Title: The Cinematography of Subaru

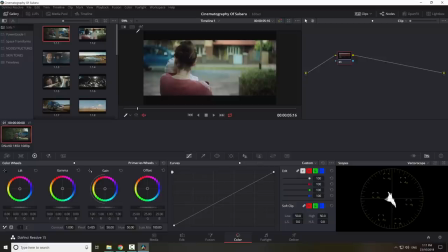4:04 But anyway, I'm going to go ahead and speculate a whole bunch of shit that probably isn't true, but in any case, it's still really, really interesting. The first thing I want to start with is the color palette. This is the most exciting thing for me about this commercial. It's the thing that stood out instantly to me for this commercial, because I'm always looking for these things.
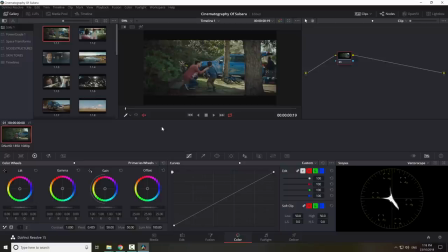4:23 So we've all heard of the teal-orange look and how, you know, often people are upset that it's overdone. But it's done for a reason. The teal-orange look is a successful color palette. One, because orange is the color of skin, and orangey, reddy, yellow, sort of that's the direction of skin.
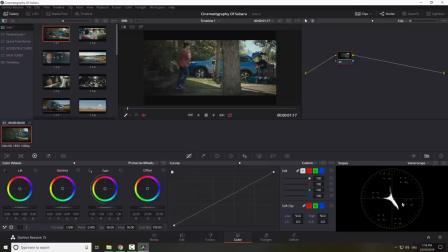4:39 So what's the opposite, opposing, complementary colors to yellow and red? It's blue and cyan, and that's why it works. Why don't we use magenta and green? You know, no one's talking about the magenta-y green film that looked awesome. And that's probably because skin doesn't lie within those values.
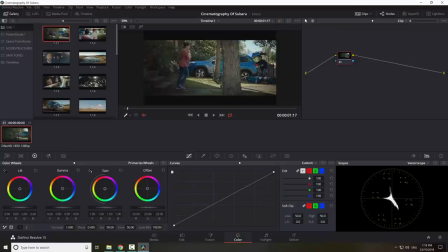4:57 So maybe in a sci-fi film, or in a weird color-graded commercial that could work, or a music video. But the point is, that's my theory about why teal and orange actually works so well. One, because it's a complementary color system, and two, because part of those complementary colors are skin.
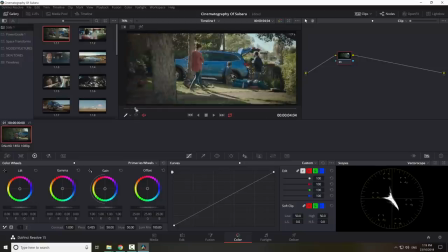5:14 So, with that said, this commercial has the most amazingly consistent color palette. It's ridiculous.
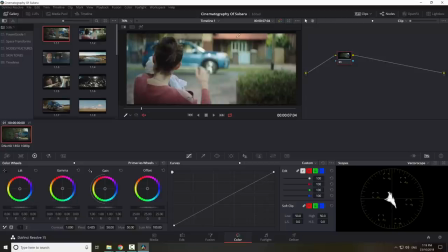5:20 And I'm talking about the choice of the color of that fence and the roof and the color of her top and the color of her car, of this car. So you can see in this frame alone, let's ignore the muted greens for a second and the color of the road.
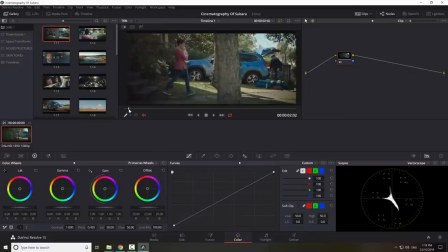5:35 All, basically every single shot in this film is meticulously colored in terms of the design of the shot. What color clothes are they wearing? What color is that ball? Look at the color of these flowers. These hydrangeas are even basically the same complementary colors that we see throughout the entire film.
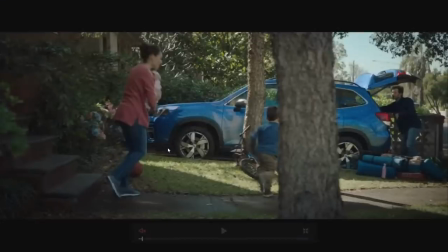5:55 We get to the end here. Let me just start at the start. Okay, so we've got blue and red flowers, blue and red clothes, blue car, red ball, blue top on the kid,
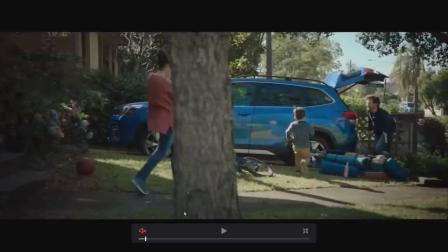6:08 red taillights, blue car, blue and red packing stuff for the camping trip, blue bike.
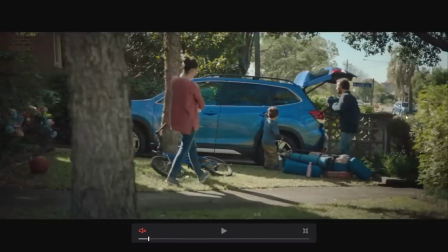6:14 We look in the background, blue sign, blue Subaru, the clothes that dad's wearing, blue.
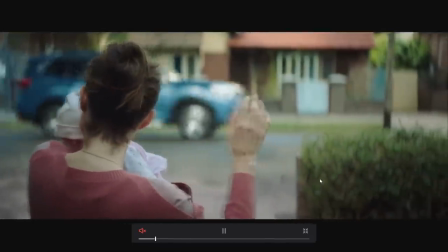6:19 It's just ridiculous. It's so well looked after. Next shot, same thing. And sure, you might say, oh, but what about the pink?
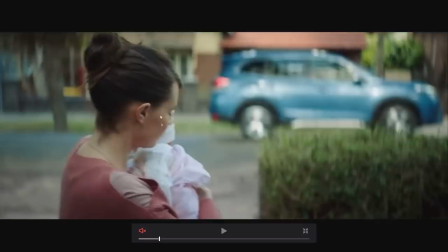6:26 Well, pink, red, magenta, orange, you know, you can tell that they're all part of the same rough palette.
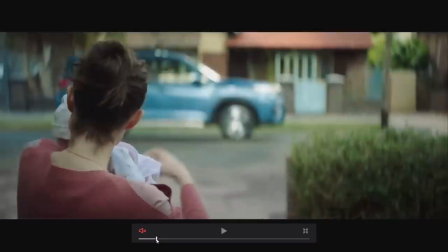6:35 And that's the whole point here. But these are the complementary colors that lie within the shot.
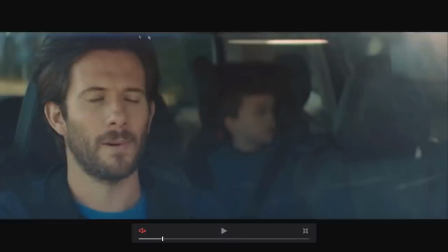6:39 Even this blue lens flare. obviously the color grading has something to do with this, and those colors can be emphasized with a grade, but it was thought about well before the color grade.
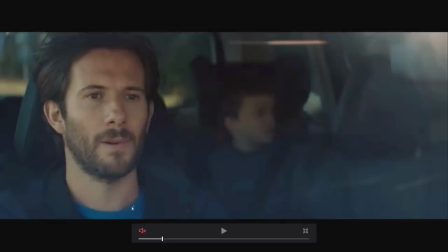6:51 This color palette was designed. The color of his top really helps break up this scene, the lighter blue.
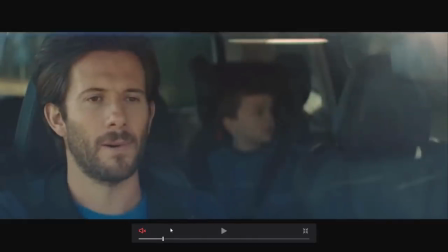6:56 Imagine he had a dark blue top or a white top. It just wouldn't have that same balance. And the beauty of this sort of color blue against skin is it just looks, it makes skin look even nicer.
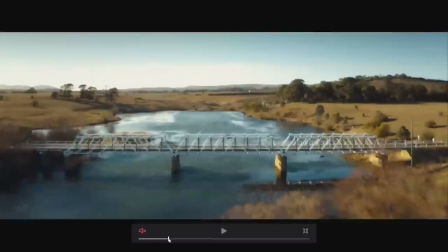7:09 Let's have a look at the next shot. Same color palette, although not as many reds, we still have that yellow, orange, and blue, and that's literally the only real dominant complementary colors in the scene.
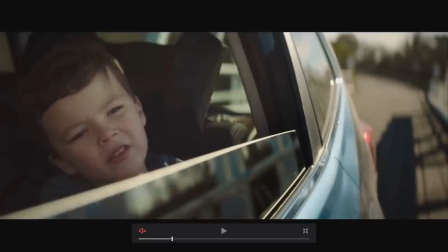7:20 As we keep going, you can see the same things happening here. Blue lens flare.
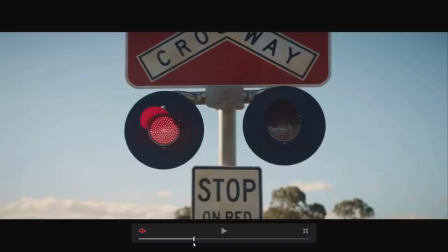7:29 Here we go again. Same complementary colors throughout. Red lights, blue sky, red sign, blue sky.
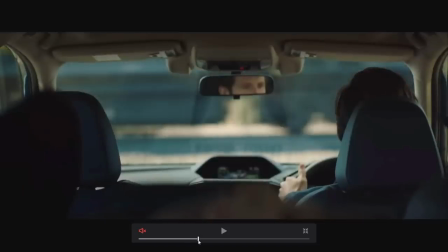7:38 It just continues. And this is where I thought how ridiculous it is and how much money Subaru must be throwing at a commercial like this.
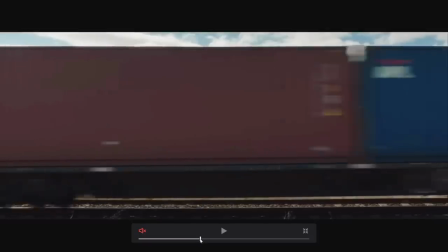7:46 Even the color of the train carriages, red, blue, alternating. Did they pay for that? Did they design that? Or was it just a fluke? In any case, it's ridiculous.
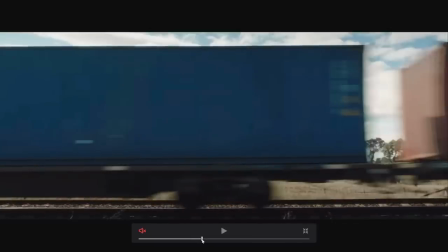7:57 This whole commercial, we're only talking about color at this stage. There's a whole lot of other amazing things about it.
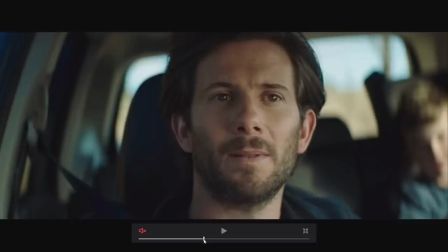8:03 This just took my breath away. It didn't really, but it did make me think.
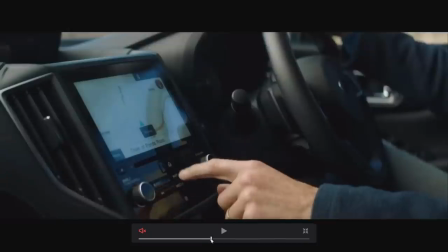8:08 Anyway, so here we are, continuing on.